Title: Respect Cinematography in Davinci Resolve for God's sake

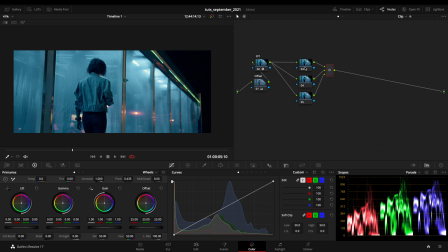248s
I might use one, I might use four of them, I might use two, so it will be up to you and up to the cinematography that you got. And again, I will be using curves. I normally use primaries, I also use all this stuff, but just to be quick, I will use curves.
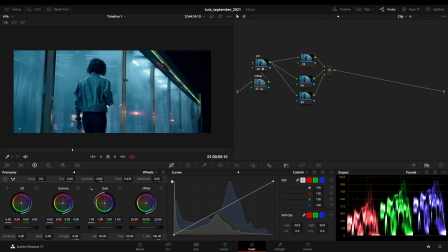266s
So for this specific shot, as I'm reading top lights, I might want to say that I just want to crank everything down to this midpoint, and I want to create
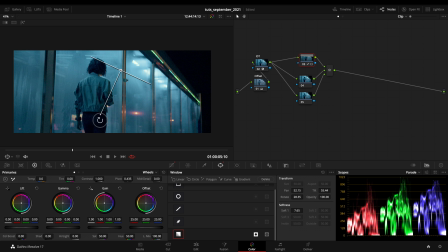280s
this really feathered out fall off right here, because I want to enhance everything that comes from the top, and I just want to dark in a really soft way the bottom part that actually I don't want to have illuminated in the same way.
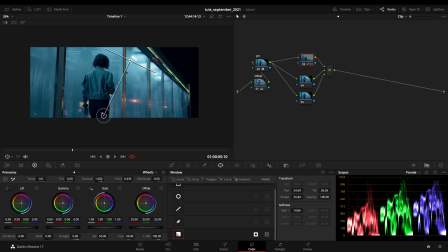298s
Sometimes you might want to do this quick, let's call it tricks or methods better,
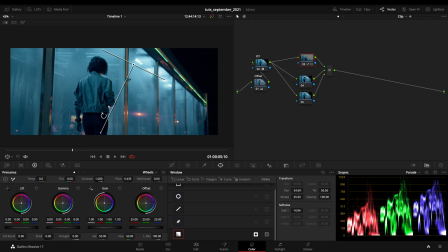305s
because maybe the cinematographer doesn't had the possibility to help the light during the set, yeah, or sometimes you just want to help
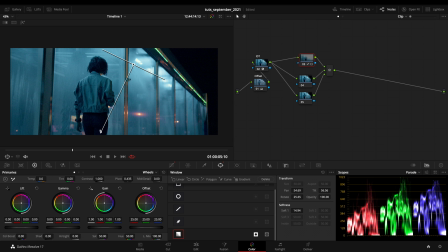317s
the image in post just a touch. So I might exclude my character from this corrector, but I just want to create another oval here
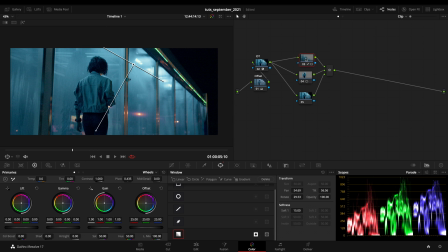331s
and just soften out and just make some opposite tweaks from this one here. So I want to crank up the dark areas and a bit of the gamma. So in this way
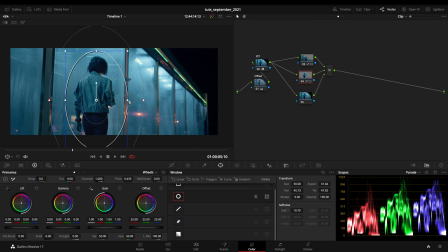346s
I'm just canceling a bit of things that we've done up there just for my character. I don't want to track it, by the way. I just want to make it for a single still.
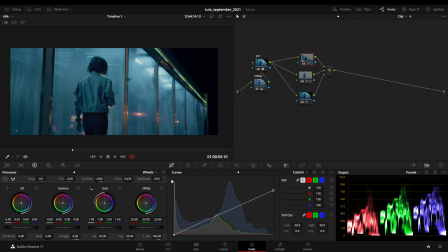362s
You might want to track it afterward. And also when you're doing those things, it's always better to think them without thinking them without having to track everything down. You're just sticking a few masks around without having to track them.
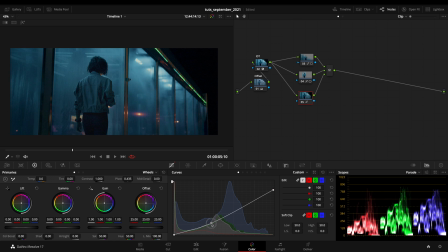381s
But if you need to, it's okay, it's fine. And for this one, I just want to make a oval from the center, invert it, and just again follow the cinematography
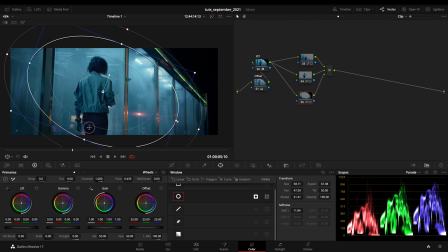400s
like this, because we don't care about this part and this part, and making a neck like this will help us a lot for sure. We can make an outside from this one actually
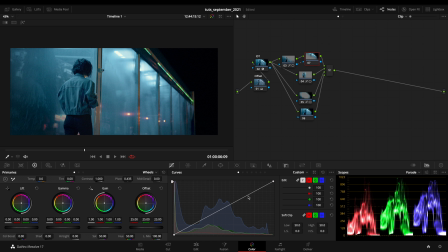419s
and crank down the highlighted part right there. By the way, we can do this, yeah.
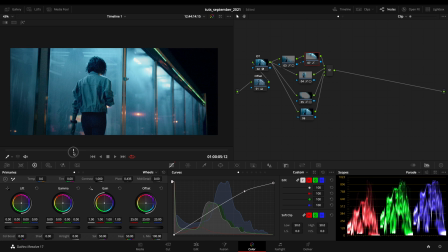431s
We can do multiple things, but just to be quick and to let you understand what we did here with few parallels
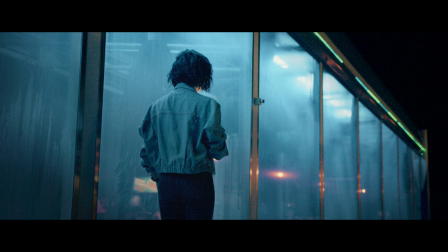438s
is just enhancing the cinematography in order to see in a better way our character,
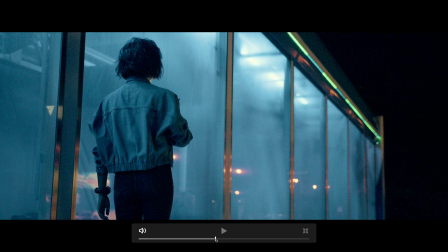445s
our image, and you know, reading everything in a proper way,
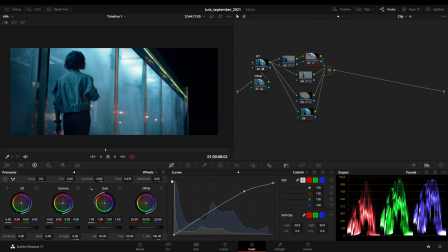450s
respecting and being respectful to cinematography. Second thing, same clip right here.
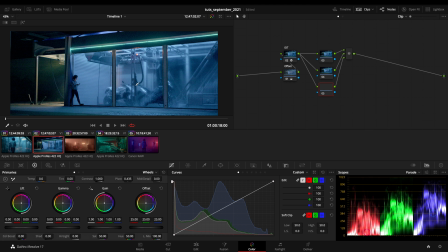457s
I'm gonna create another serial, few parallels, and again same exact thing. I just want to drop off that light from here and invert it and crank down everything.
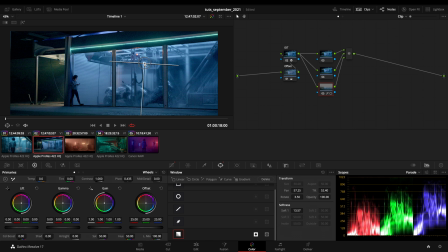475s
Just want to focus on this part right now, working a proper way to me, and on the same on the same corrector.
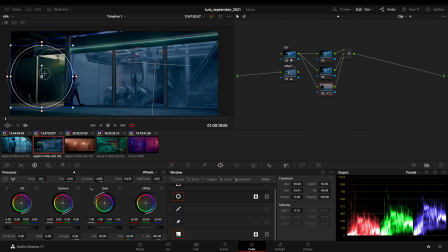486s
I don't want to I just want to exclude that part right here, or better, yeah, exclude it.